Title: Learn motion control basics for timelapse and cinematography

On this adventure, we discuss using motion control for both live action video and time lapse production. And we'll also discuss how to create fun multi-pass VFX effects.
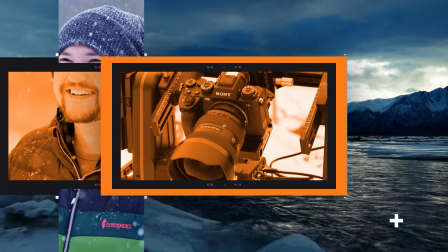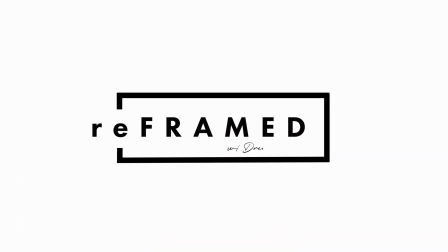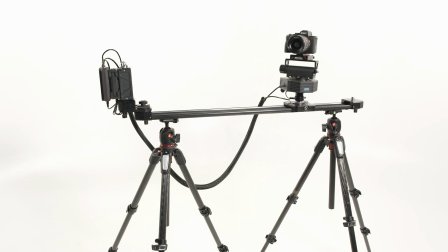Motion control for both video and time lapse has only recently made it to the mainstream consumer market in the past 7 or 8 years.
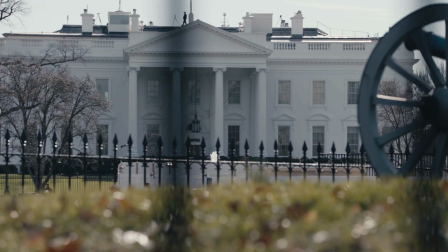It used to be you had to spend tens of thousands of dollars to achieve a cinema look, but now you can do that for only a fraction of the cost.
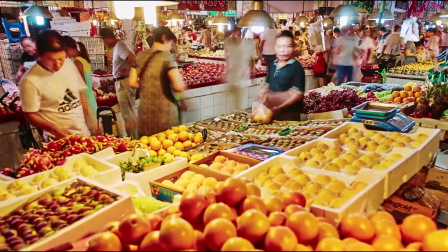When you use motion control in your video, you're enabling yourself to craft the image in the scene as you see fit,
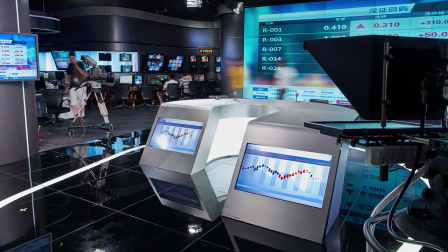with all the camera movements and scene directions already set up and good to go.
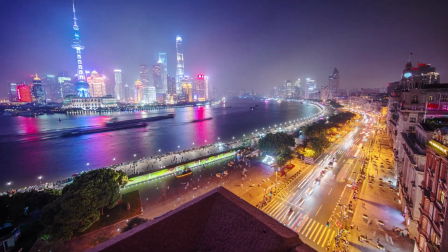This allows you as a cinematographer and timelapse photographer to really create an image that tells a more dynamic and enriching story.
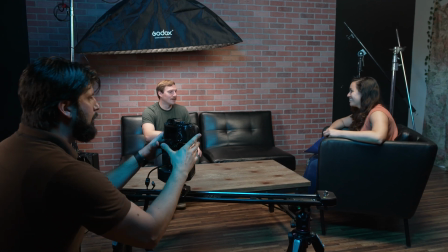It's also great if you're filming interviews and are working by yourself or with a limited team.
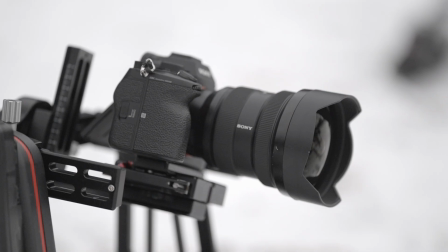Here are a few examples of how adding motion control to your work can help amplify the overall composition and feel of the shot.
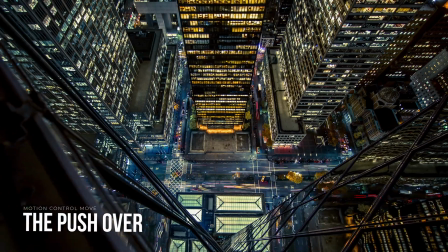The pushover. This type of shot defies gravity and makes it appear as if your camera is floating over the edge of the scene.
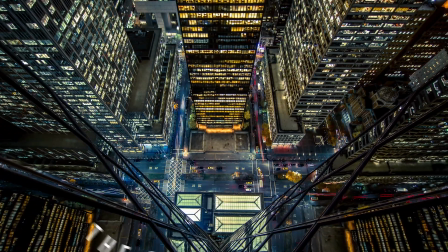Because the camera is mounted to a solid stationary slider, it can create a beautiful left-to-right movement that looks truly cinematic.
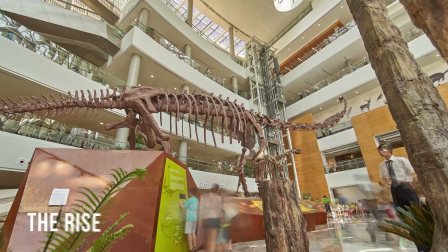The rise.
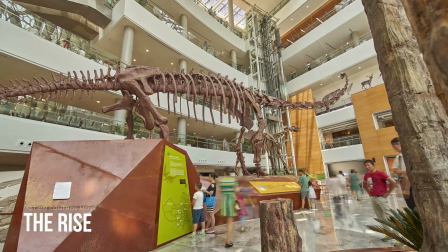This is one of my favorite types of moves to make because it allows the camera to rise as if it's on a jib and it gives you a really fun and neat perspective rather than just a stationary shot.
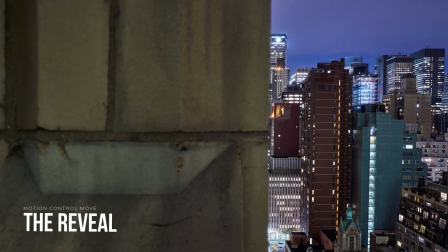The reveal. This type of motion control is often used in establishing shots for TV and film when you want to come off an object and reveal what the ultimate location is.
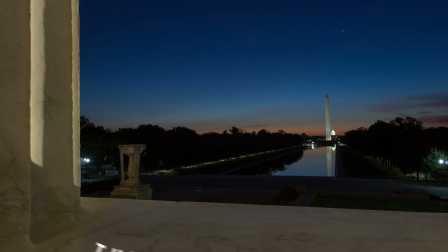The push.
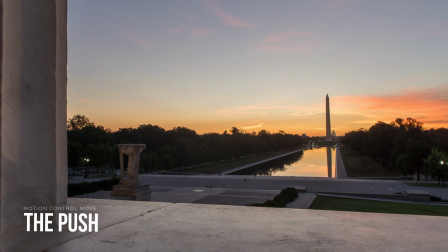The push is one of my favorite moves to use in the motion control world because it gives the viewer a sense of movement and stability that can only be found when using a track or fixed gimbal.
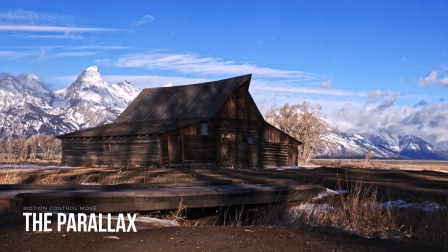It moves the viewer through space and time. The parallax. This type of movement is most commonly used for interviews and sweeping landscape shots.
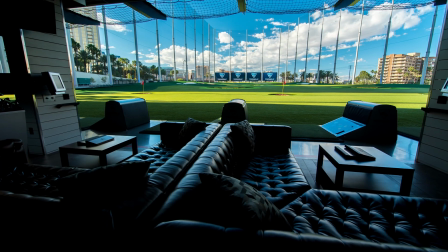It creates an effect where the foreground and background move opposite the direction of the camera which makes the scene look much more dynamic and complex especially when
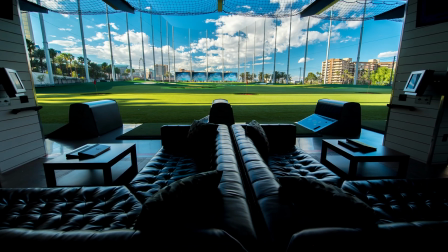you're able to control the camera's pan to run opposite that of the slide let's go ahead and talk about setup all right so now we're going
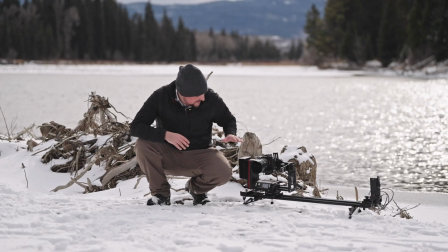to go ahead and set up for our motion control shots i'm going to be using the kessler cine shooter it's something i've been using for a while now
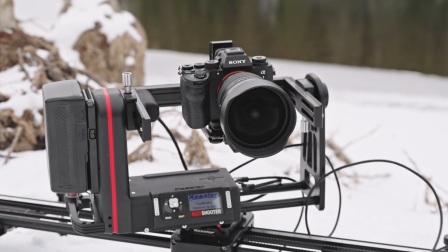what i really like about it is that it has five axis capability it means that i can control both the pan the slide the tilt
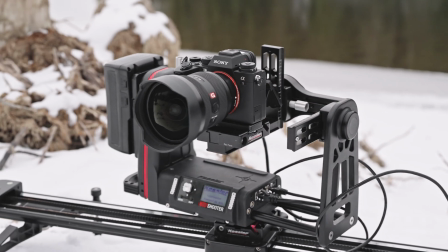as well as the focus zoom and now we also have the ability to do a roll axis which really allows
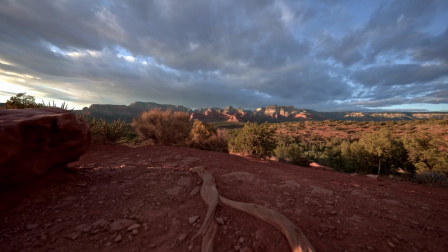you to just have more capabilities when it comes to creating beautiful time-lapse or motion video.
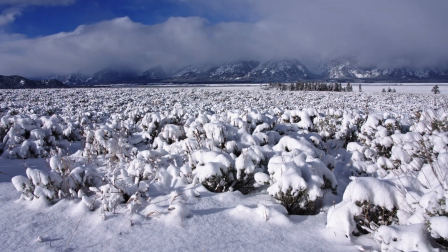When it comes to setting up motion control shots, I usually like to use very wide lenses, especially in a landscape situation because it's gonna give you the most range.
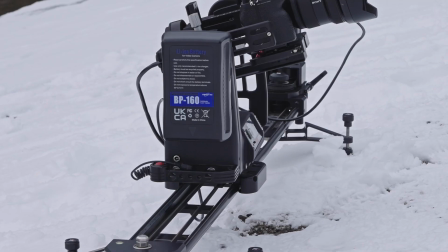And the way that we have this set up is we're gonna be able to capture all of the beautiful foreground that's right in front of the camera, as well as all of the beautiful background.
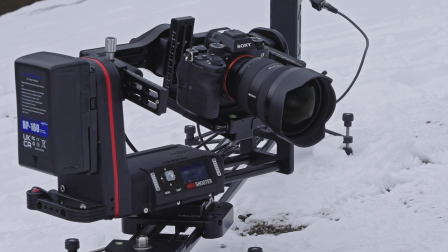And when we do this, it's gonna create a very dynamic scene where we have that foreground, middle ground, background. And we're also creating a parallax motion, which is when one motion is going this way and another is going that way it creates a much more fulfilling scene
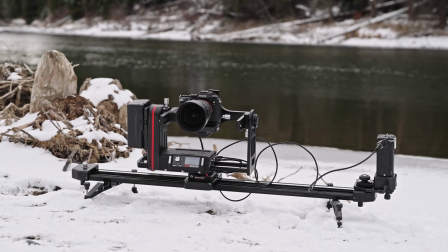and it's something that i really think helps amplify and just elevate the shot in general one thing when you're setting up your shot is you want to look for foreground objects that are very close to the camera this is what's really going to help give it that depth when you're shooting and over here i've got some really nice uh tree brush as well as the the riverbank and then on the middle ground we have the water and
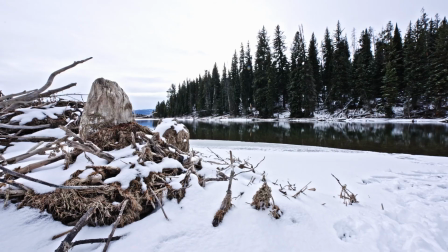this is really going to allow you to create that beautiful dynamic shot. Leveraging foreground objects are a must.
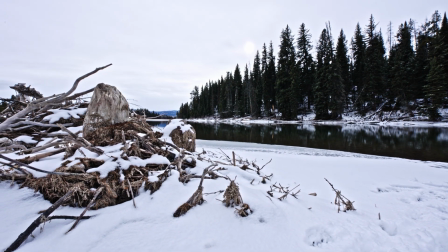The farther away objects are when you're using the slider, the less perspective motion you'll see in the shot.
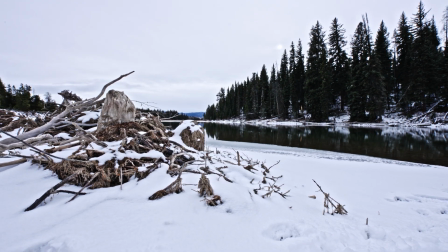The closer foreground objects are to the camera and the slider, the more perspective motion you'll see, which is ultimately what you want.
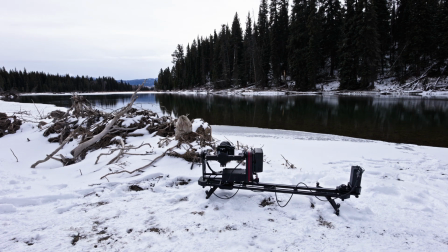In this example, you can see the camera move from left to right, while the camera lens tracks the opposite direction from right to left,
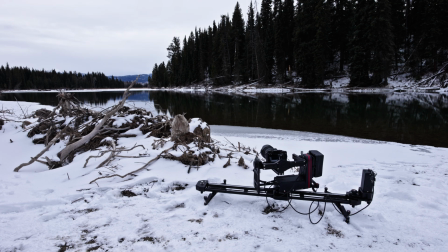which helps create that parallax feeling because we're so close to the foreground objects.
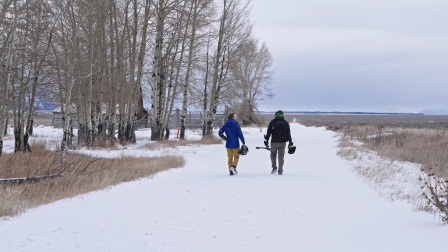With any production, especially when using motion control, it's often a great idea to bring backup in the forms of friends or hired hands.
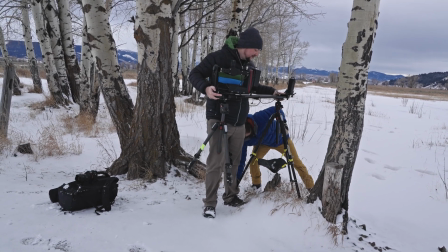It's so helpful to have additional people helping you because if you're doing this by yourself, I mean, you're probably gonna have to set the tripods by themselves.
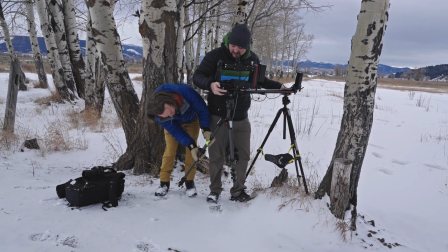You can't keep the unit attached together. And just having more people with you, more hands,
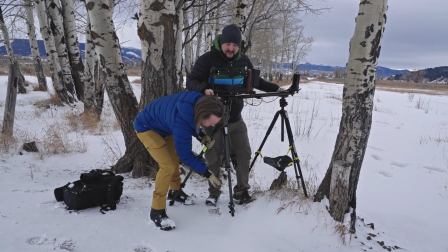it just makes the work so much easier and more rewarding too because Nate here is doing a great
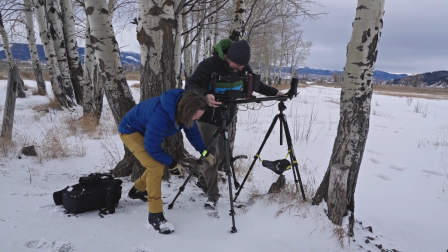job watch my foot perfect
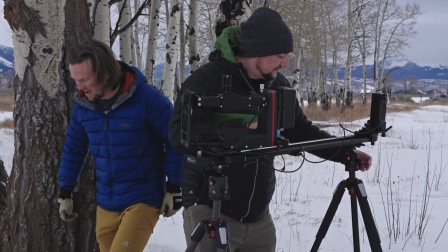boom set up ready to rock and roll not so bad so i want to make this a reveal shot we're going to have to put the camera very close to this aspen tree over here because what i want to have happen is i want the camera to track from left to right to reveal the beautiful landscape we have in the background and to do that i'm going to be shooting in a 24 millimeter lens or 24 millimeter in general and we're going to have it pushed up as close to the tree as we can that way when it does pop out it's just going to be this really cool spectacular reveal of the landscape if
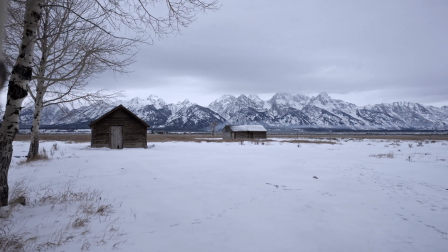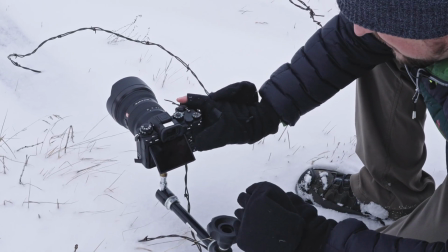you want to go for something truly unique in the consumer grade motion control world you can attach a magic arm to your mocha rig like so
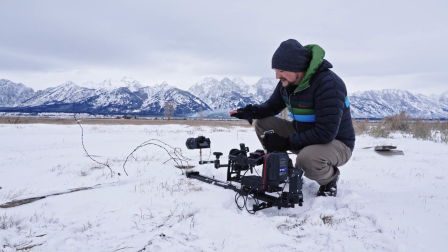for this motion control move we're going to do something a little different and it's not necessarily the right way to do it but it actually creates a
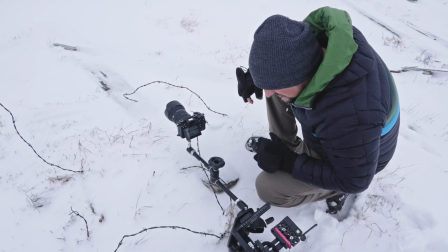really cool thing and i'm using a manfrotto magic arm and i've attached the alpha one with the 12 to 24 to it and
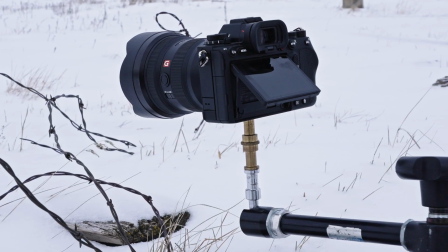what we're going to do is we're actually push through the scene and by doing so it's going to look like the camera is floating through the scene with the time
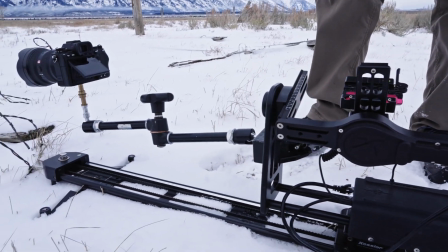lapse and it's great because you won't actually see the track in the shot a tip when you're using the manfrotto magic arm or any kind of extended arm like this is to make sure that the shutter speed doesn't really go over one second because even though it looks like it is supported there's the potential to have any kind of wind or interference bounce the shot and if you are dragging the shutter or you have a long shutter speed, you're going to see that in the shot. So I'm only using a 0.8 second shutter speed right now, so I can still drag it just a little bit to create some of that motion blur. But if you do it too much, what's going to happen is you're going to see that in the shot. There's any kind of movement from the wind or anything else. So don't go too long on your shutter speed when you're using the Manfrotto Magic Arm. We did have a storm roll in.
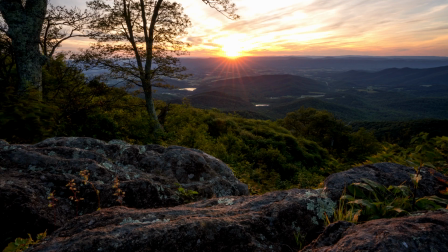So in this example, the shot didn't really turn out that well. However, here's another example of how we use the Magic Arm in another shot and it worked really great.
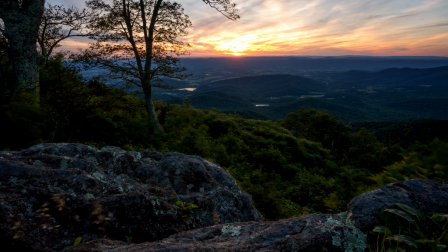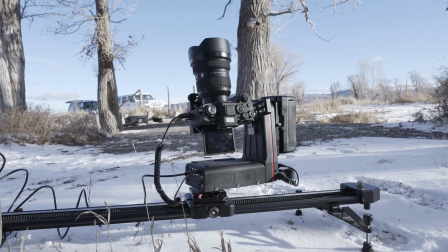Sometimes the simplest moves can often be the most effective.
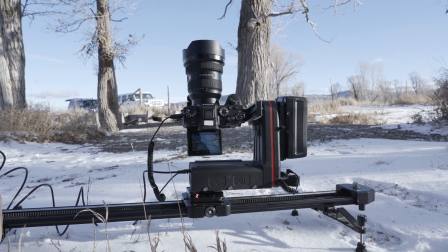In this scenario, I'm shooting a full 360 degree spin using the pan axis with the 12 to 24 set to 12 millimeters,
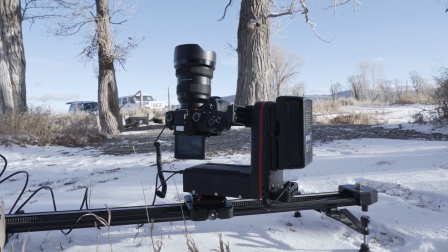which offers a spectacular view of the trees surrounding the camera. I've also moved the LCD screen on the A1 into a position so I can easily frame up my shot.
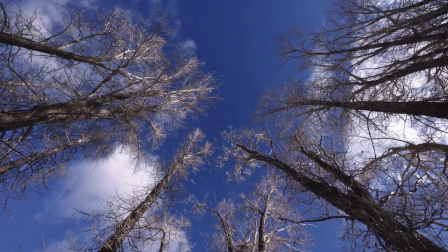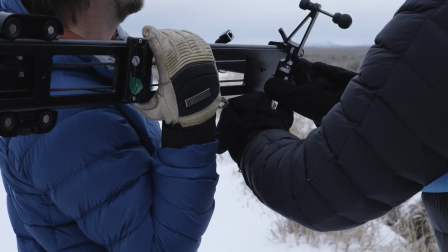One thing to remember when you're using a motion control slider is to make sure the unit is always secure.
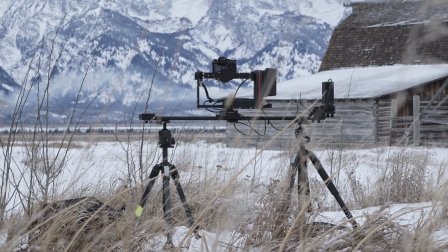One of the biggest don'ts when it comes to motion control safety is to never use a moco rig with a single tripod.
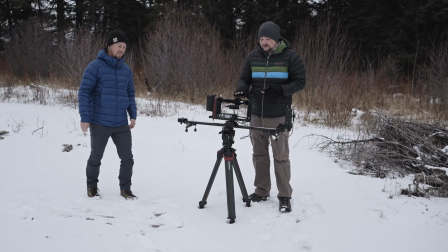It could end up costing you thousands of dollars. If you put too much of a heavy payload, just using a single post tripod like this, it's just going to topple over.
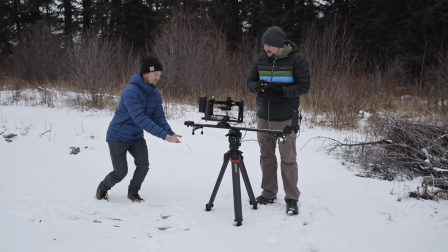So I'm just going to do this and you'll see that we've got so much weight and it's actually starting to bend.
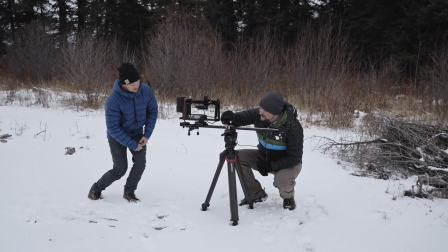And what can happen is you can actually have it detach right from here and you don't want that.
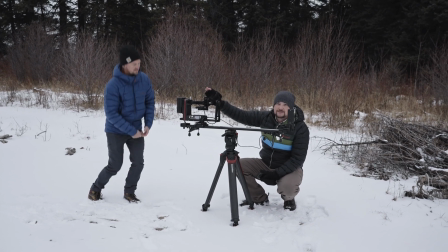And we don't have any camera on here, so we're actually about six pounds lighter than we normally would be.
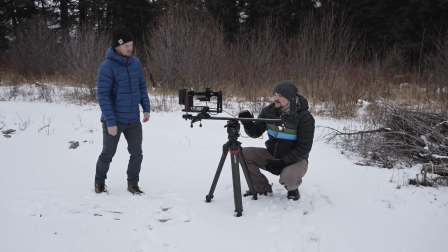So this is a big don't because you don't want to have any of your gear damage when you're doing a slider move.
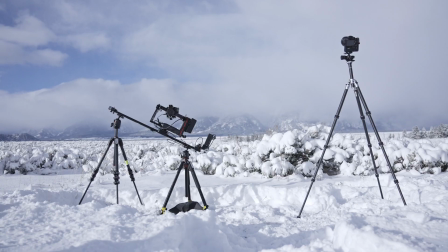Now, the way to remedy this is you can either use two different tripods or you can put two support stands
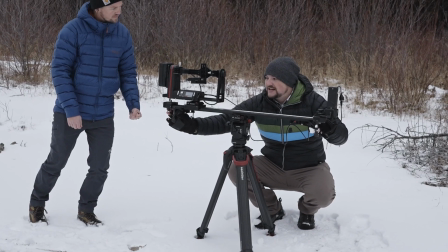right underneath so that it comes up and you can actually see it supporting that motion control rig.
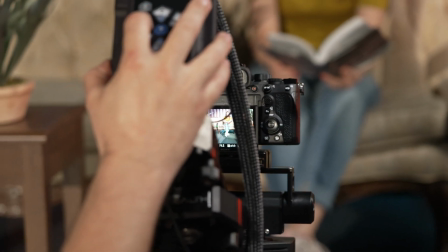One of the last things we'll discuss is how to do a multi-pass motion control move. It's a very simple thing to do, but definitely requires a bit of planning and creativity.
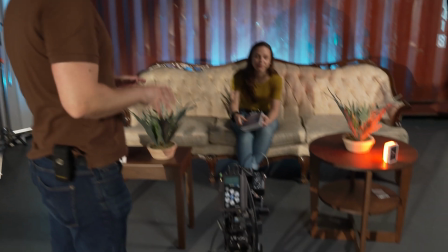In this example, we're going to be combining both live action and time lapse together in a motion controlled move.
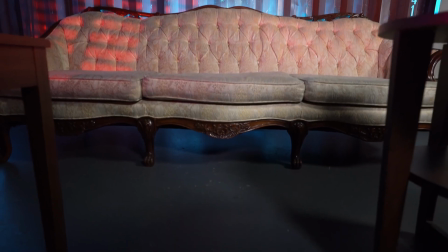To start, we need to create three different types of plates for this shot to work. The first shot will be our subject out of the frame.
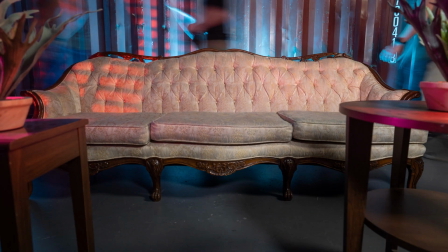The next will be a time lapse shot we'll use for the background of the frame. And the last will be a shot of our subject in the frame.